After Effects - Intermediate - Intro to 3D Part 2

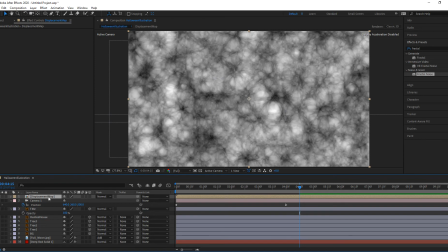So with that done, now that layer contains the black and white information. And as far as this composition is concerned now, it is looking at that black and white information from that layer. It's no longer looking at the red background from the solid. So with that in mind, all I need is just the black and white reference.
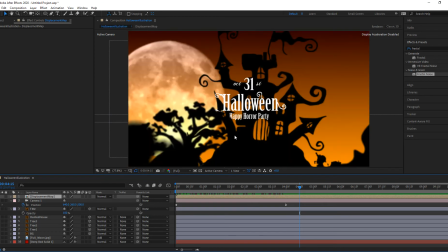I don't need anything else. So I can turn it off because I am going to be using a separate filter in the title layer. So in the title layer, I will be using that displacement map filter. So let me go to the filter window and filter out for displacement map.
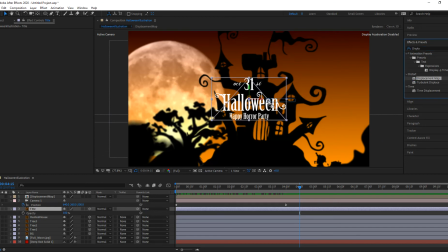There it is, displacement map. And I'll drag the displacement map onto the title layer, let it go, and you'll notice that it automatically morphs or changes the shape of the actual artwork in that layer. And that is because it's looking for a displacement map layer here in the filter, and it's looking at itself.
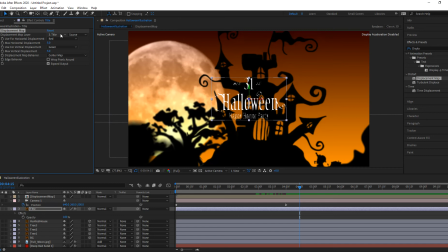It's saying, oh, I'm using title. And that's the default. The program assigns the layer itself as the displacement map.
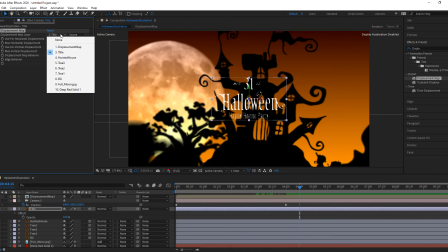So what I want to do is I want to change that from the title to the displacement map layer.
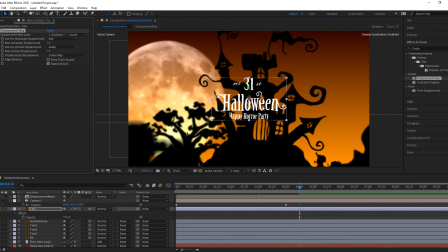And now it gets wavy. And the reason for that is because of the bulbous field, that magma field that we were looking at when the layer was being, when the filter was being animated, the magma look of the fractal noise.
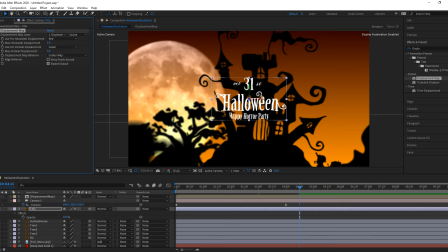What I want to do is I want to make use of that light and dark values in that fractal noise information.
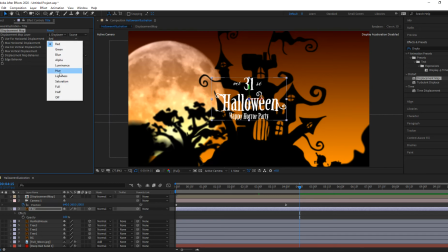So for that, I'm going to change for both the displacement, for horizontal and vertical displacements, I'm going to change both to luminance.
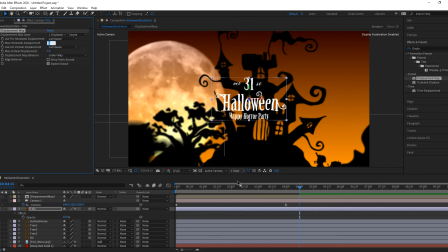And I want to increase the values significantly and then reduce them to 0. So let me go back to the 3-second mark, and I'm going to make a keyframe with a value of 50 for both vertical and horizontal displacements.
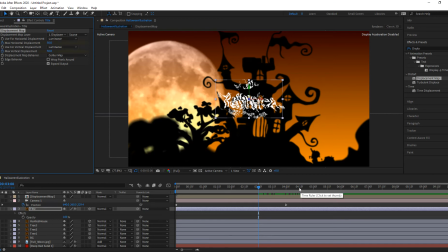Set keyframe, set keyframe. And then I'll go to the 4:15 mark, and at that point, my displacement should be 0. And so if I scrub through the composition,
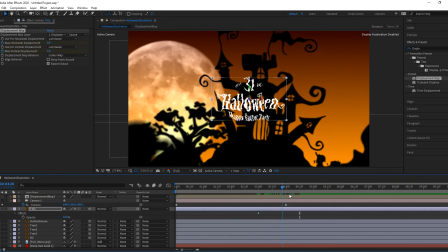you'll notice that my title gets wavy and it almost looks like it's smoke-like, let's call it, like it's appearing as a ghostly apparition, basically. And from that, what I want to do now,
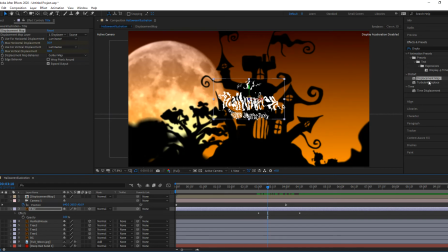what I want to do to sell the effect a little more is I want to add some blurriness to it that will also decrease. It will be very blurry when it starts, and it will be disappearing as it goes to 4 seconds. So let me go ahead and get to the 3-second mark again, go to my filters box and filter out for fast blur.
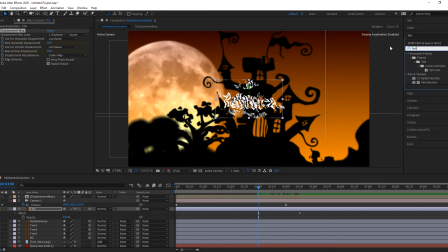Now fast blur is actually a deprecated filter, so now we use fast box blur, which is part of blur and sharpen, and we will add that fast box blur effect to it. I'll start with a radius blur of about 10,
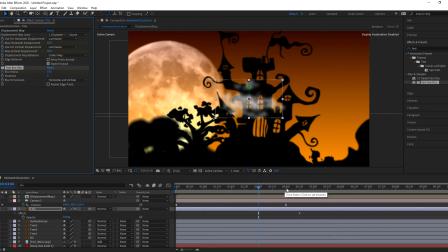and I will create a keyframe for it, and at around 4 seconds I will make it 0. And so that basically creates that ghostly apparition, like smoke revealing through time, and then it'll just finish in the last 15 frames.
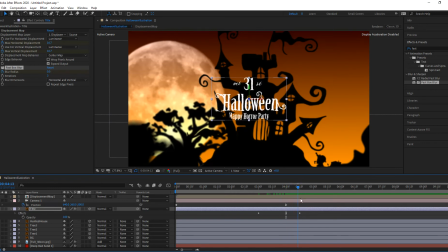It'll just come together. Now you could go all the way to 4:15 if you want to and change the position of those keyframes. So you can play around to see what gives you the best effect, whether you want the whole thing to be blurry all the way to the end,
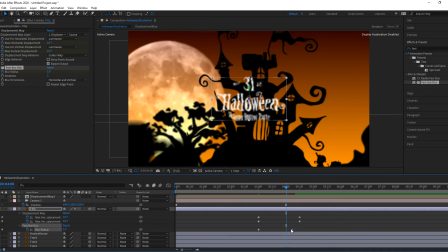or if you want to make it a little bit, you know, sharper before then. It's completely up to you. It's depending on the aesthetic you're following. I find that legibility is important when it comes to titles, so I want to make things as sharp as possible when I'm applying effects to them so that people actually
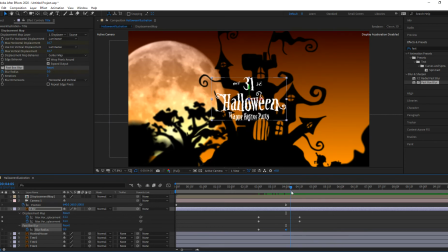have the ability to read and not trying to dissect what's on the screen at any given time. Remember, the less you call attention to the filters, the better off your results will be.
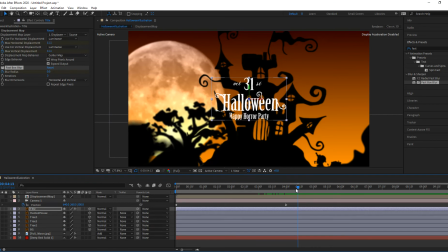So with that in mind, let me just go ahead and close this, and that takes care of that. I also need to add kind of a short transparency set.